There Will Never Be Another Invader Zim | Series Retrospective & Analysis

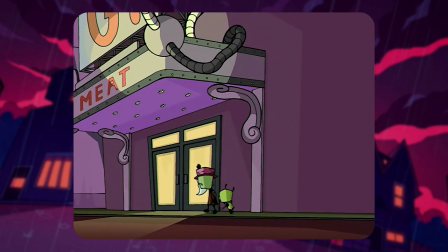Maybe just because we notice it more because we became infinitely more aware of the biological danger of interacting with strangers,
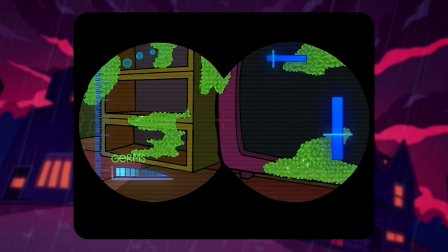but Invader Zim knew that years ago.
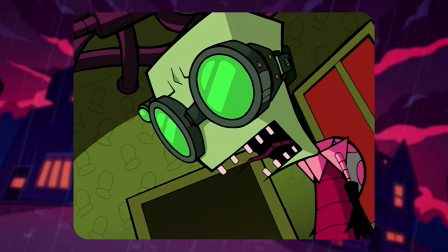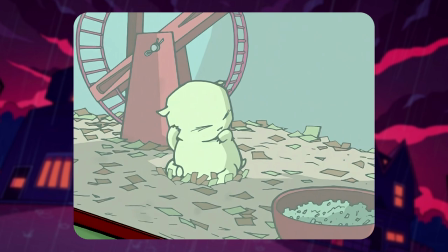There are a number of episodes that just present a horrifying premise and don't go much deeper than that.
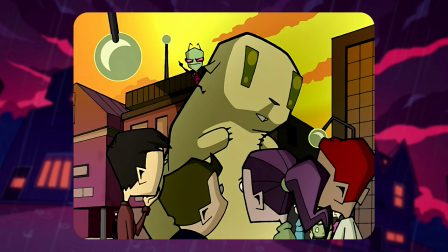Like Hamstergeddon, in which Zim makes the classroom hamster Godzilla-sized, and then has to take it down when things go awry.
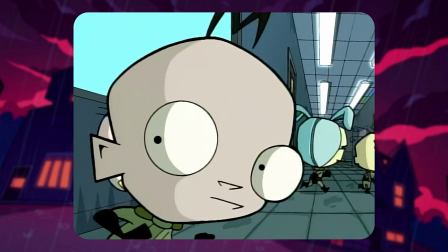Or the episode Plague of Babies, where an alien race that looks like human babies comes after Zim to steal his ship and morphs into a mega baby.
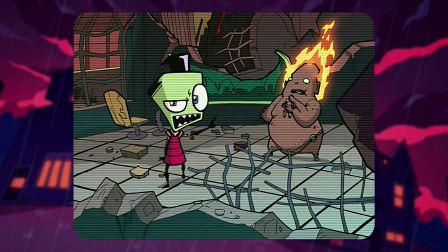And that's one of the things I think really helps the horror land in this series, is that the episodes are not bound to the typical plot structure of problem and resolution.
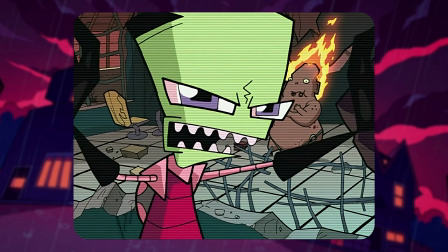Many episodes end without any degree of resolution at all, and leave you surprised and shocked at where the story stops.
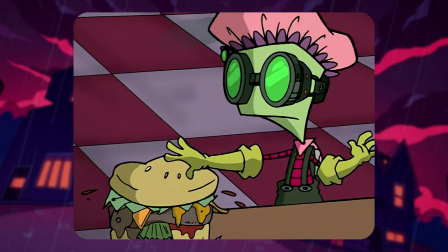Like the episode Germs, where Zim spends the entire episode in germ detection goggles, and realizes the McMeaty's burger meat is germ resistant.
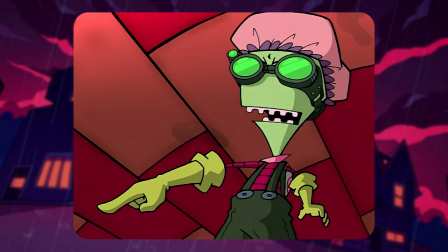He shows up at school covered in meat, which is clearly not a feasible and incognito solution.
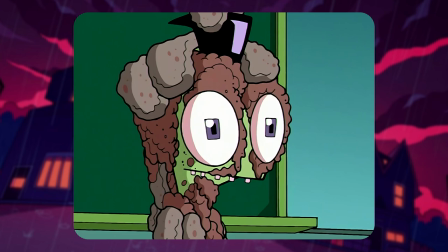So you'd think something more would happen, or maybe at least we would see Dib react, but instead, Zim just smiles and it cuts to black.
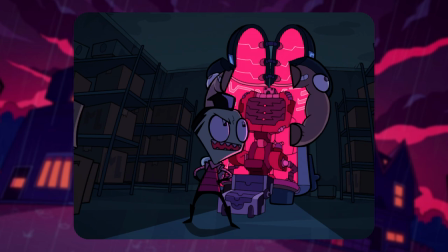I feel like this is one of the reasons Invader Zim is still watchable for adults. It's very unpredictable.
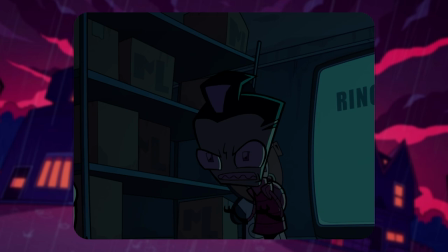All of these reflections on the writing, its uniqueness, and modernity, are the main reasons I called this video, There Will Never Be Another Invader Zim.
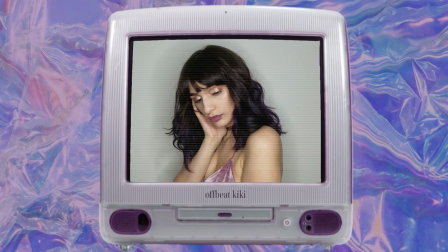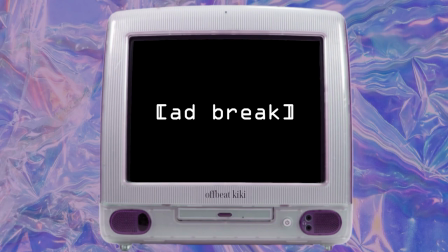You're watching Offbeat Kiki.
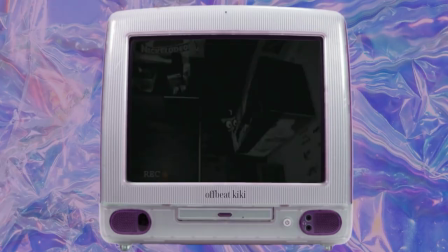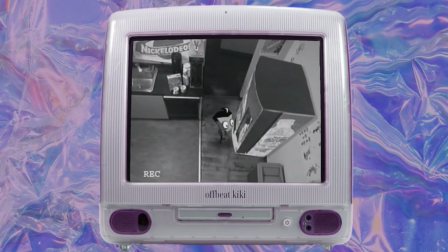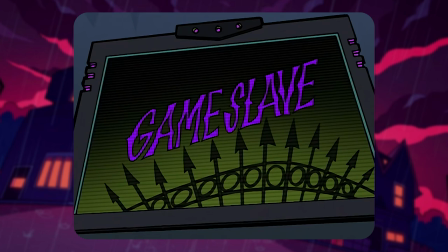As always, I kept an eye out for things that didn't age well, and while most of the show was like a fine wine,
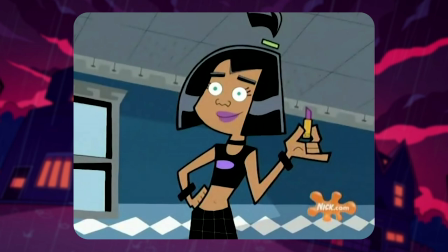I caught one singular joke that seems to be at the expense of trans people.
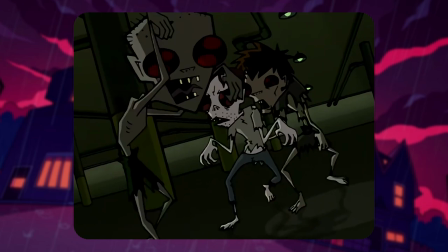I pretty much expect this of Nick's shows from the early 2000s, but that doesn't make them any less unpleasant.
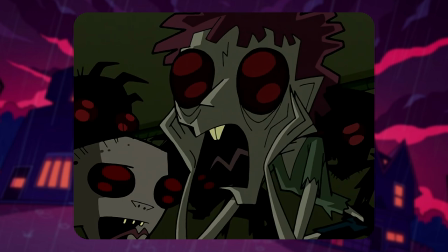Dip is talking to rat people in a parking garage, and one of the rat people says she was once a man, and the parking garage turned her into a woman.
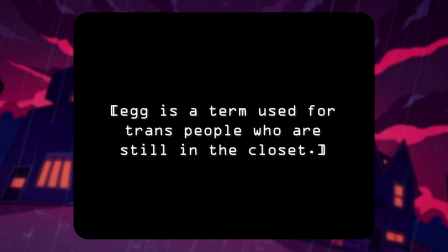Now, if living in a parking garage makes you realize you're trans, that's chill, we should probably have all the eggs of the world hang out there a bit more often.
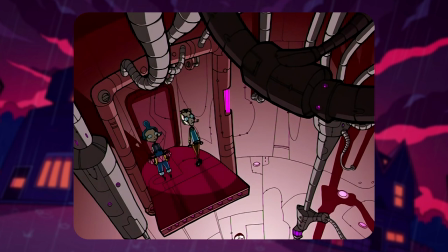But she's literally presented as a hideous, ghoulish monster. Not cool.
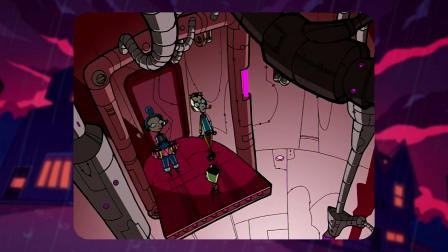You can skip to pretty much any moment that happens in Zim's house or outside, and the art looks stunning in its own peculiar way.
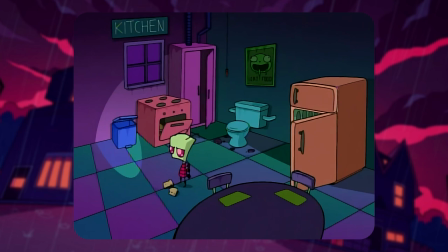I love the way jewel tones are used to create a dark and moody environment throughout. The art is a treat in this show.
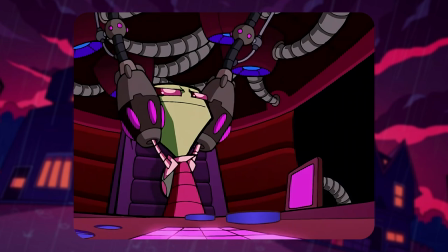Its color palette is right up my alley. Sometimes it's hard for CGI to blend well in cartoons, but I think it worked out really well in this series, even in the pilot.
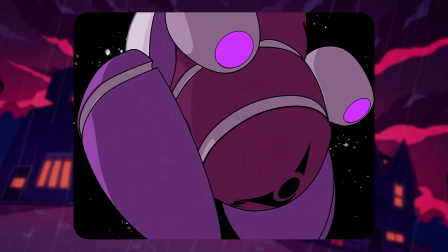They mostly use it for elements like flying Urken ships, or Zim's house building itself,
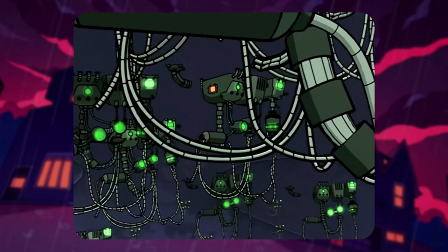so it successfully lends to the fact that all of the tech in those scenes is alien and otherworldly.
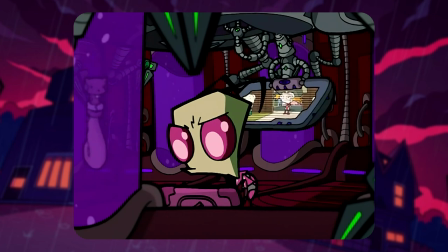I also really enjoy the character design.
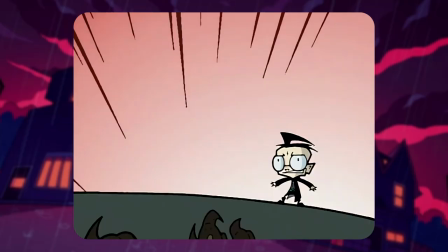Zim is the perfect blend of deranged monster and harmless short little Urken, and Dip was well put together as his nemesis.
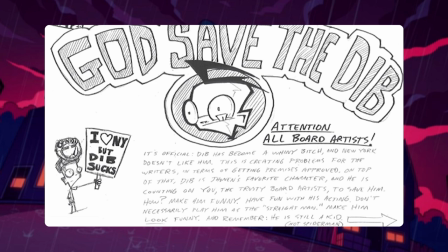Dib's design was actually altered a bit during the first season in a series of changes called God Save the Dib proposed by Jonah Vasquez,
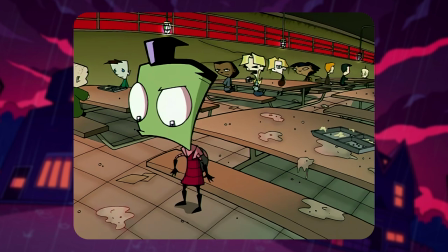and you can really see the difference that a bunch of small changes make to suit the way he was written.
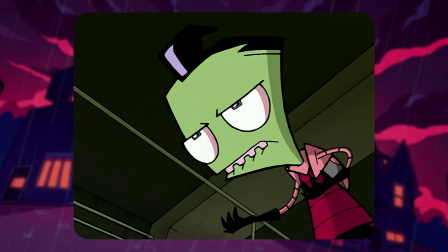Even the art in the series enforces the faithlessness and humanity, constantly depicting public places and regular human residences as pits of filth.
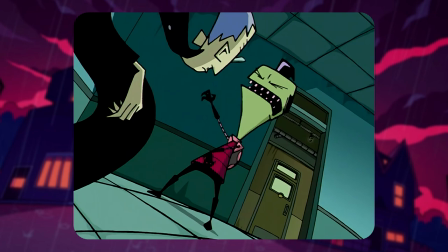So overall, other than the unnecessary jab at transness, the series has aged well, the writing was solid and it still holds up visually.
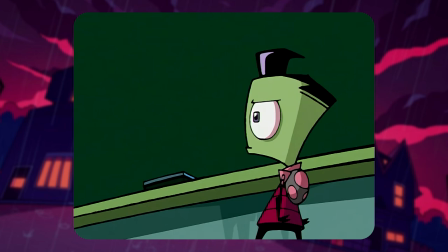My favorite episodes of the series mostly involve the writers taking the ridiculousness to the extreme.